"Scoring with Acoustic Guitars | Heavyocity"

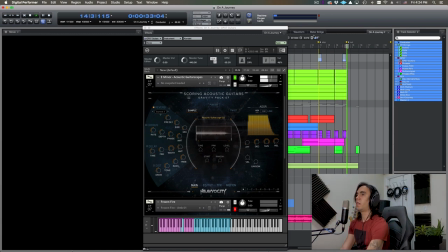bigness and lowness and the nice thing about all of this is like you're you're adding texture you're you're adding size and you're adding emotion all within the same color palette and all within this realm that is being created through acoustic
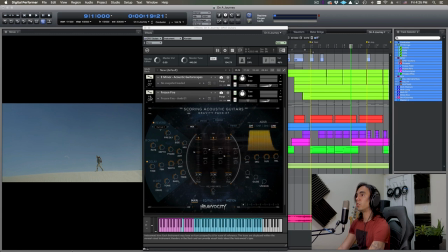guitars and the last thing i wanted to show you is this really cool complex pad called Frozen Fire that appears that it's playing like a subtle melody and uncannily solid melody.
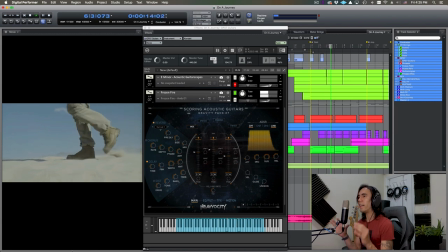It's very it's very affected and it's a melody in itself and you can barely hear it in the mix but this is really cool because it's adding that like extra dimension to the background and if I were to flesh this movie out if this were a full movie this could be like a
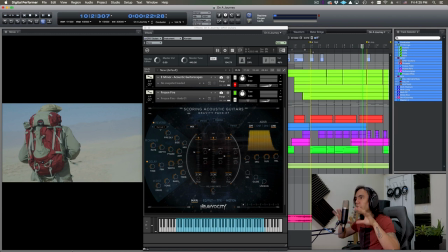really nice spot to be like oh this this is like one of my main motifs I'm gonna put it not in the forefront but in the background so like this this scene is about this particular
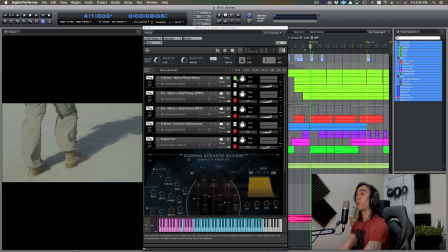thing which will be like the reverse phrases but you still have like that recurring um melodic ideas happening on the ground so yeah uh so basically this is a very quick short cue I really wanted to explore
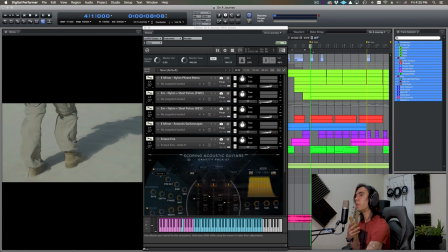the sounds and colors possible with the acoustic guitars because I really think they're really able to tell a story in a way that like you wouldn't think originally it has a very very um beautiful
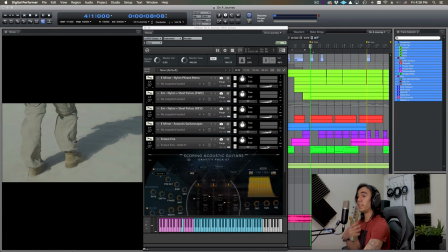emotional response to me at least and I think it fit really well to this like inner and outwards journey in a vast desert it's not something that's like eliciting danger it's more like introspective and it's more like there's bigness not only in
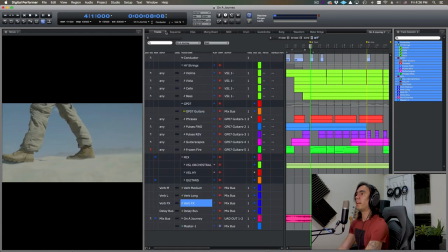the landscape but also like in the emotions. So for this I also added some heaviosity strings so
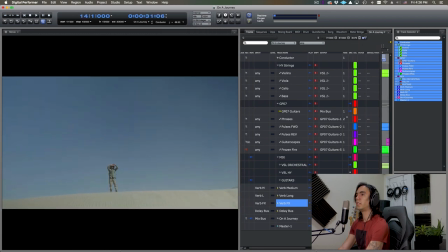let's just play everything and see how it all connects.
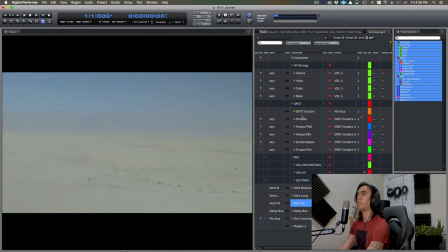Here from the beginning.
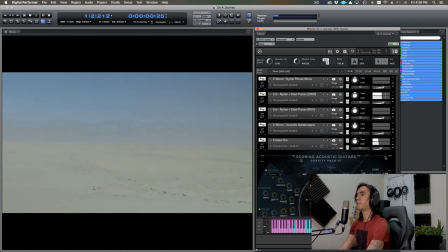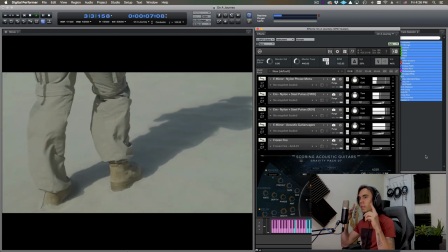Bassness, introduction, swells, reverses, we land into the rhythm,
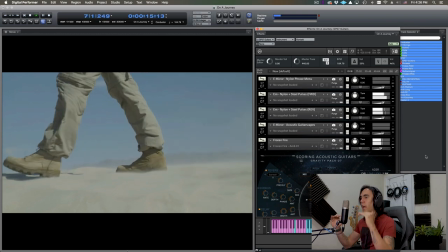listen to the background of the pads everything in that spot just trapping forward the
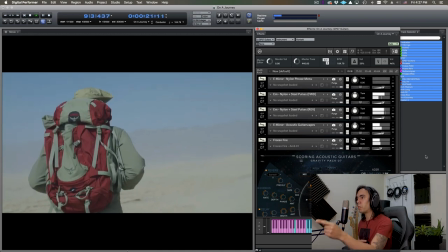phrase comes here
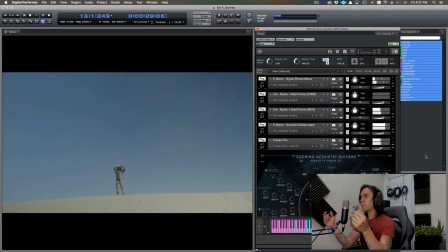we change the chord we slow down we swell and we're out so as you can see acoustic guitars they give you like a very unique color palette that allows you to tap into very unique emotions not only that they're able to fill up the space they're able to like help you punctuate specific moments of the score and they also allow you to create a rhythmic drive that is not it's that it's that is subtle it's not necessarily something like very like heavy so I'm gonna just play the whole piece so you can take a look at it take a listen to it and if you want more videos go to heavyyastity.com and hope to see you around.